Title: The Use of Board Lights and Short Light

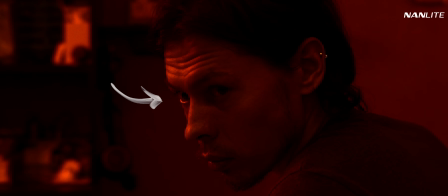We may hear a lot about upstage lighting being an easy way to create a cinematic look,
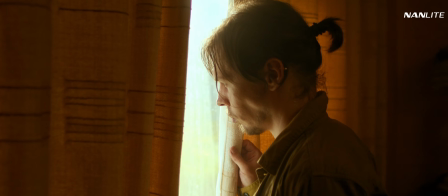but this can often ignore the fact that there's no one-size-fits-all lighting technique.
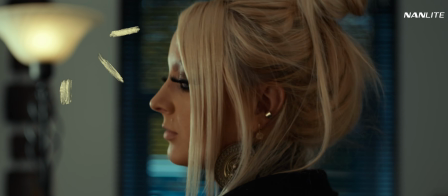Lighting should primarily try to complement the mood and feelings presented by the scene or story.
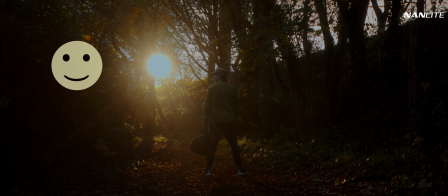For example, hard light and shadowy figures might not suit a carefree, happy narrative, but it may suit a darker one.
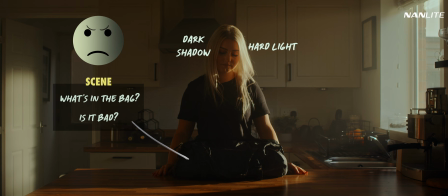However the image is lit needs to work with the film as a whole to form the intended feeling and a cohesive narrative.
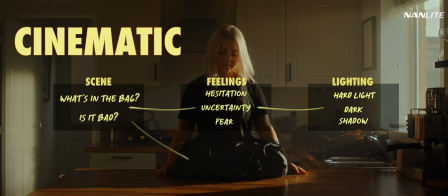And this is what we might class as cinematic, not just a lighting pattern by itself.
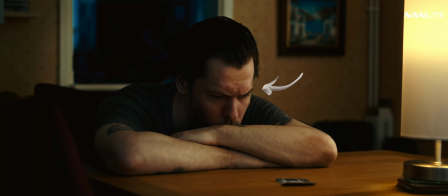So how do we use different lighting patterns appropriately to accentuate the feelings contained in a story or scene?
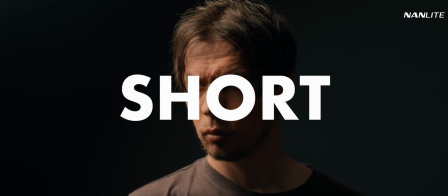Upstage lighting, also referred to as short lighting, refers to lighting the side of the subject's face furthest from the camera.
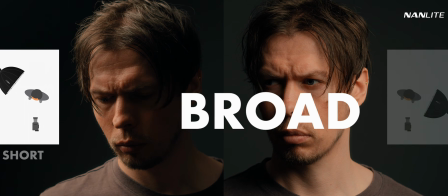Broad lighting refers to lighting the side of the subject's face closest to the camera.
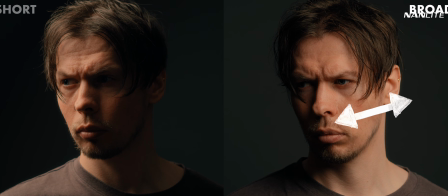On the broad side, we can see the face has been widened, making it appear flatter and smoothing out the skin.
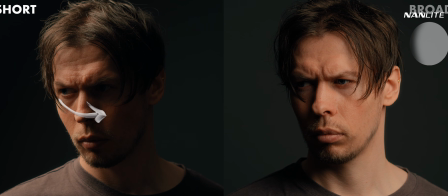On the short side, the face looks slimmer, making it appear more three-dimensional,
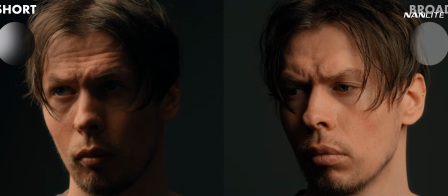but it also more obviously shows up bumps and wrinkles on the skin.
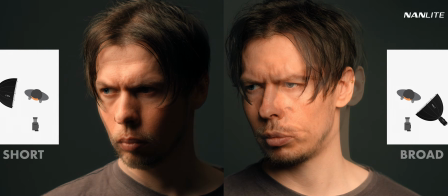This is true at whatever angle we place our light within each side, even as more of a backlight.
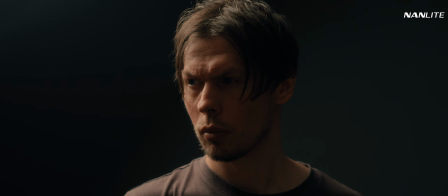You can see why upstage lighting is a popular technique for a dramatic look, but on both